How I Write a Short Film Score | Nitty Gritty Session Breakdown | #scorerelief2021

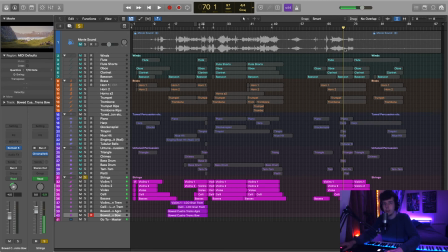[39:00]
And I had the idea of having these trills here, actually on the D minor chord, but in a sort of modal fashion, which holds when everything is really like, we're finally here.
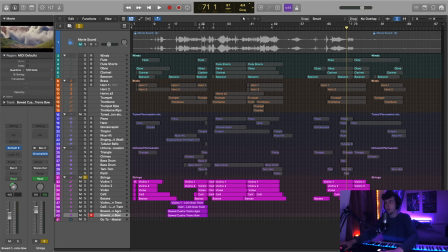[39:18]
It's like this big sort of, terrific victory type thing that I'm going for, really.
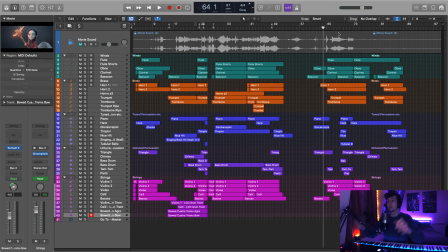[39:24]
But still, I didn't want it to be like a fanfare or anything like that. I just wanted it to be like a triumphant moment, because it is really a massive triumph. Everything's going to be fine. Spring has come and it's glorious. And I just doubled that in some of the other instruments like the woodwinds.
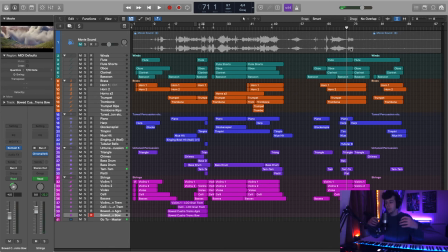[39:37]
And then finally, when we get to this point, we go on to the almost like a reprise of the main theme, but it's in 4/4 now. It's kind of still waltz-like, but in 4/4. And it's basically just saying we finally arrived where we needed to be.
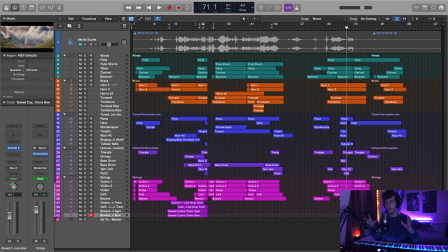[39:54]
The melody's gone from all this point, and now it's finally here. great. That's basically how I wanted it to feel. So we'll just listen to that through, and I basically just to quickly break it down. In the strings, I've got the melody and the violins, and the accompaniment is this.
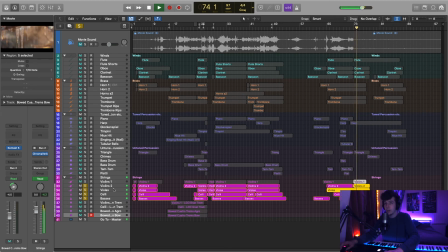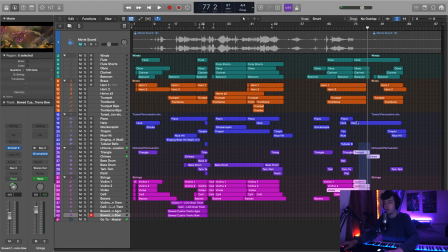[40:22]
So that's that, and I just copy that across throughout the orchestra and arrange it so it's nice and harmonic, and same with the brass.
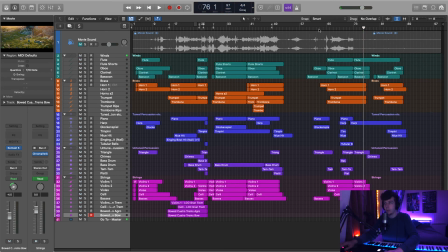[40:37]
Copied the flute as well, doubling that with the violins is a nice way to sort of make the melody feel even more bright. And it blends nicely, so you can't really hear the two differentiating instruments. They just sort of become one unified, refreshing, bright instrument.
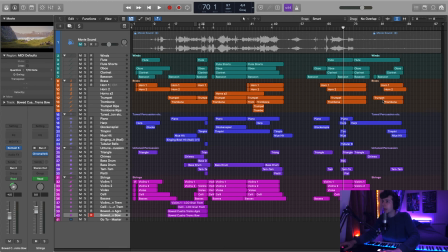[40:56]
So let's just take it from here, and we'll listen to just up to before the ending.
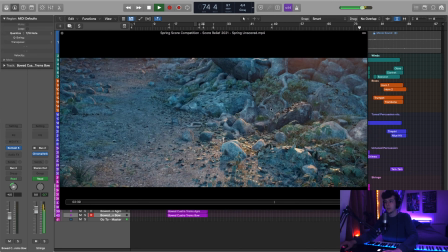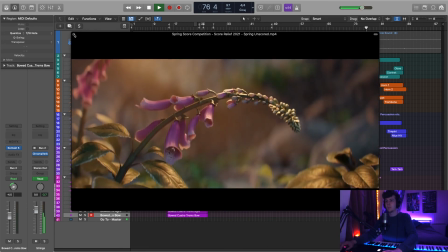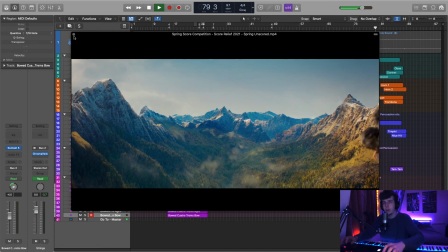[41:21]
And all of this is just a nice little flute harp break to try and... I wanted to really let the sound effects here breathe.
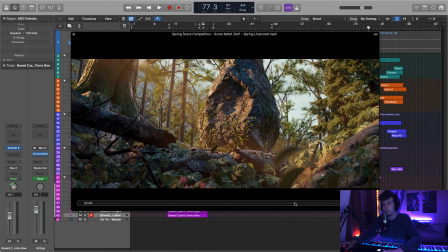[41:30]
I felt that the bird songs were really beautiful, and I didn't want to overpower them too much with music, but I still wanted some music, so I just wanted to keep it simple with the flute and harp,
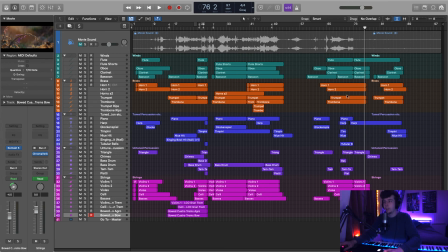[41:38]
giving a nice sort of quite archaic sound, really. The harp and the flute are very old instruments. They go back thousands of years. So coming to this moment, it's... finally all naturalistic and beautiful. I wanted it to be quite simplistic and pure.
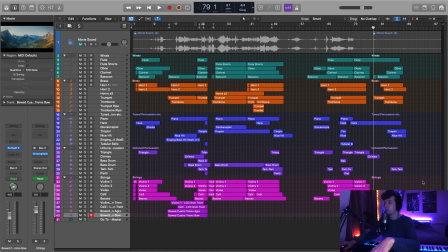[41:57]
And then finally at the end here we've got this quite regal, majestic section. I wanted it to feel really like triumphant, like before, but regal and sort of
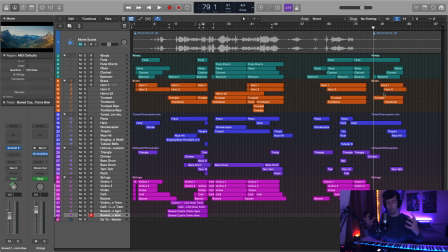[42:12]
still quite pure and slow and like, yes, just impressive, really. Not the music itself being impressive, but I wanted the fact that they'd achieved this to be impressive,
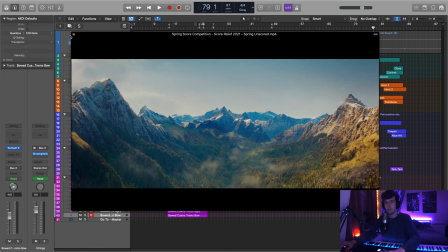[42:25]
and the whole mountain range that you could see is absolutely impressive. It's beautiful, it's phenomenal.
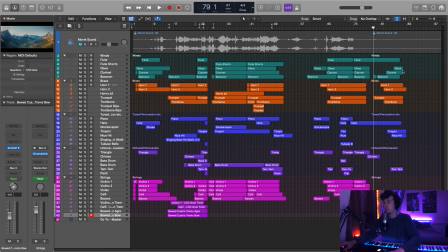[42:31]
So that's that basically. And I just wanted to, I can quickly actually show you, it might be useful in Dorico.
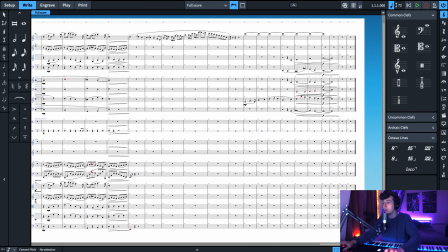[42:38]
What I actually do is I just go through,
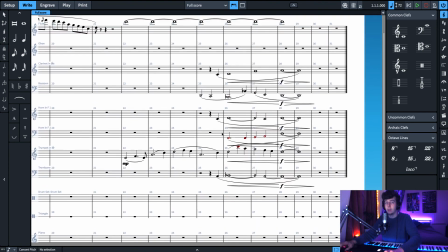[42:41]
and I find it really nice if I can like actually see on here the different parts that I'm using. So I use this trumpet solo. I really like having a trumpet solo for some reason with like these mountains in the background. It just seems so fitting. I did actually edit a few things here, but just so you can get an idea, I'll play it from here so you can hear it
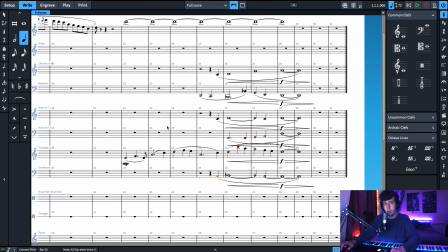[43:02]
in the actual in Logic in just a moment.